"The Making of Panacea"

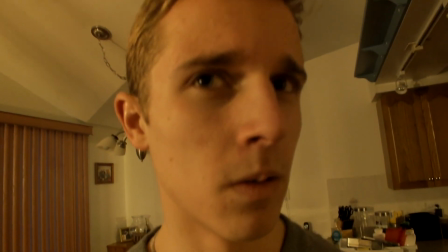[8:18]
And it was, and he just had to stare into the camera like right at like the,
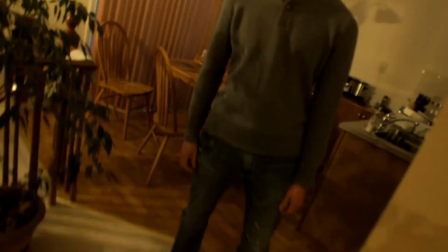[8:23]
right at the lens of the camera, right into the very center of the camera, right in the very center of the lens.
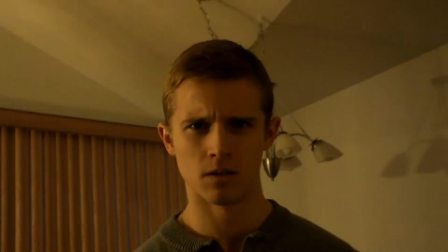[8:29]
And that was, that was kind of funny to film. I kept laughing. And January 5th, now this is finally 2014.
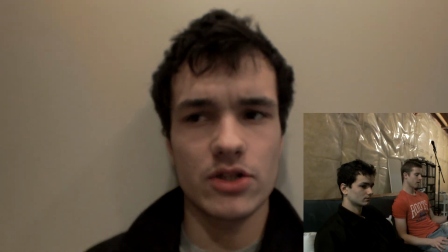[8:39]
So this is what the scene where Mark invites Charles over and then we use how to play some video games and I start
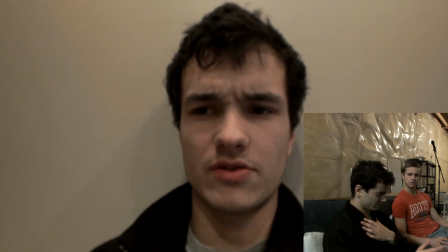[8:47]
coughing Mark starts coughing like crazy and then Charles wonders what happened And then I stir it and then there's a was one part in the scene
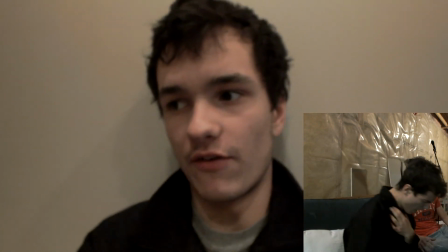[8:56]
Where or I'm explaining like I'm trying to like I'm trying to avoid the entire aspect of me dying to Charles so So,
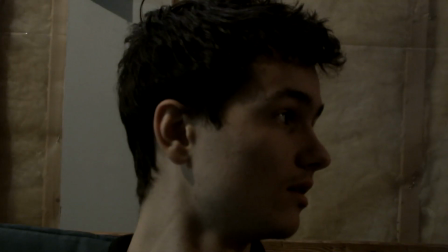[9:05]
basically, after finishing my dialogue, my lines, I suddenly stared at the camera.
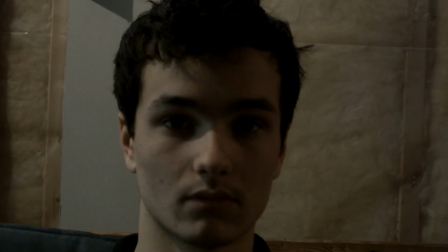[9:11]
And I don't know why I started staring at the camera. I just thought it would be cool. I stared at the camera, and I just stared at it for a good 15 seconds, or 10 seconds, maybe.
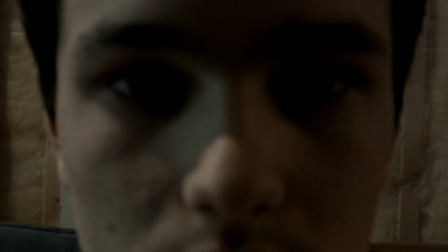[9:20]
Or 10 to 15 seconds, and I don't know why I did it, but it just was pretty cool, so, you know. It was included in the final cut, because why not? And then, Charles leaving was also pretty fun to do.
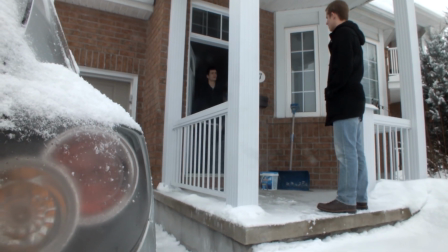[9:34]
um like and then Charles we had that we had a bunch of shots of a bunch of angles of him leaving the house and we had we will also maintain that really awkward conversation for a while yeah so when he was walking home to his mom's place which we filmed like a good half a month earlier um we had a lot of shots from walking specifically because um walking shots for
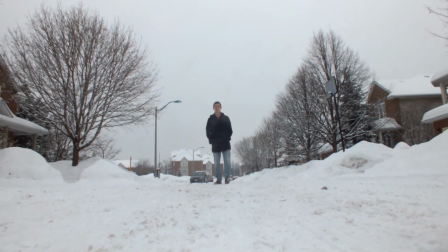[9:57]
me are like really interesting I don't know why but it just have it just have a certain mood to them It's transitioning from,
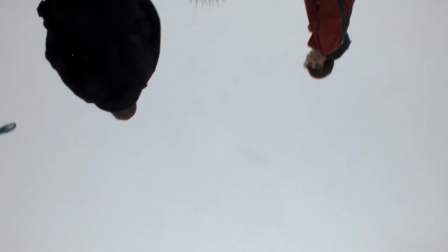[10:04]
it's just this kind of dramatic irony that he's walking home and the
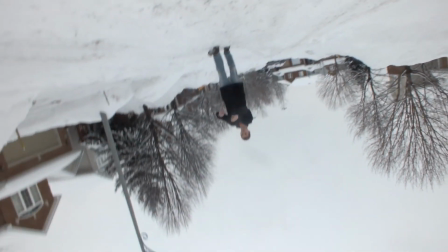[10:10]
audience probably slightly already knows what's going to happen. The audience does not know directly what's going to happen until later on.
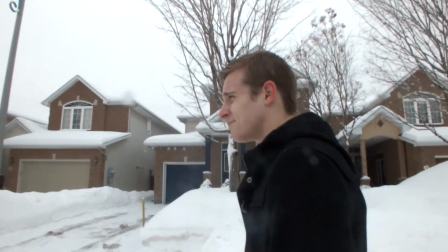[10:19]
But they already have a good point that Mark is in bad health and Charles is just walking home, probably not suspecting a thing.
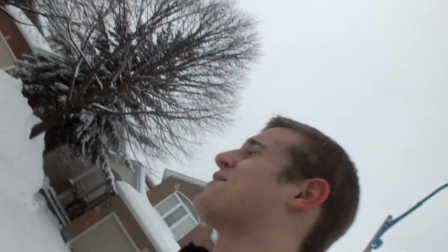[10:27]
I mean, he's just coughing a little bit. otherwise what would be the point of him coughing or Mark coughing in the first place so
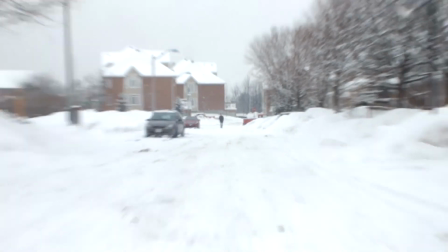[10:35]
we had a lot of the shots and he and there's one shot where he's just walking we had a we have we had a mount on a tripod he's
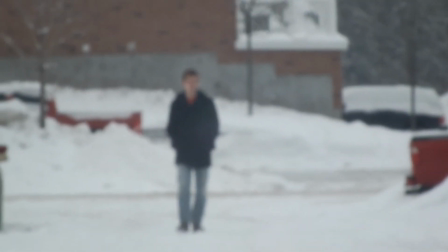[10:42]
just walking for a good minute and towards the
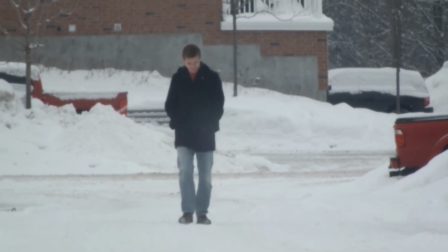[10:48]
tripod and in post-production after effects although this could have been done in the premiere as well I since I was editing I frame by frame I took the image and I make sure his head did not move I made sure his head like
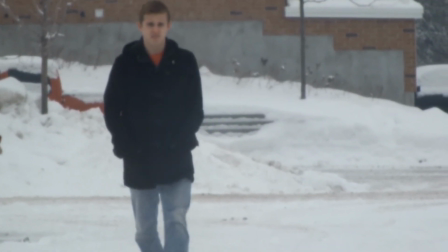[11:04]
just remained more or less static and his body just moved so the the shakiness that that occurred was was was just post because we were actually how we actually haven't had enough tripod so still the background was not supposed to move but this hadn't moved so it was cool and it was four seconds and that took me a good hour to do. We just filmed a lot of the shots and that was pretty interesting. So next to January 7th. January 7th, yeah.
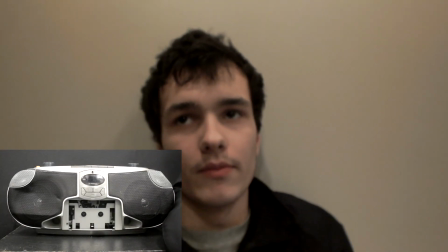[11:40]
Here was filming... On January 7th, we filmed a really, really hard scene to film.
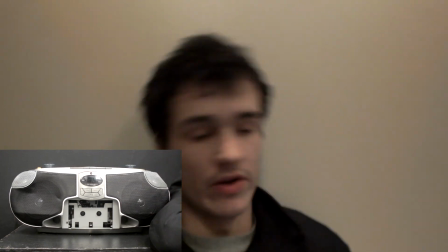[11:48]
I consider one of the hardest scenes to film in the entire movie just because we
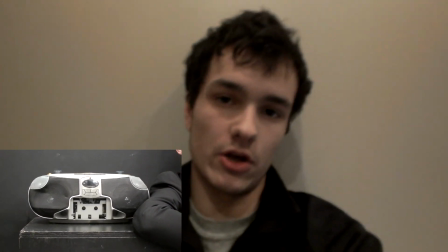[11:55]
had a sound cue that was going up, and we needed a lot of equipment.
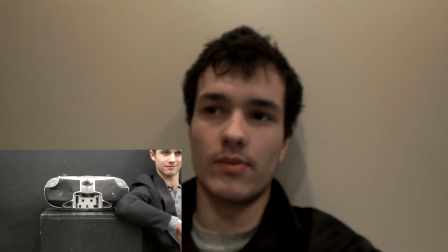[12:01]
First of all, we had to get the room from our drama teacher, and he gladly gave it to us.
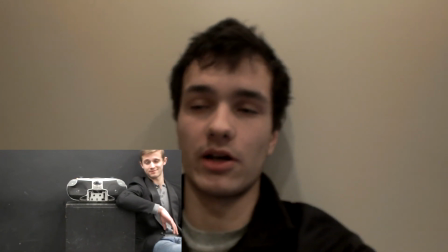[12:08]
And he actually, since there was a meeting for a musical that happened at our school, he actually moved over a lot of the people to another room, and I thought it was really generous.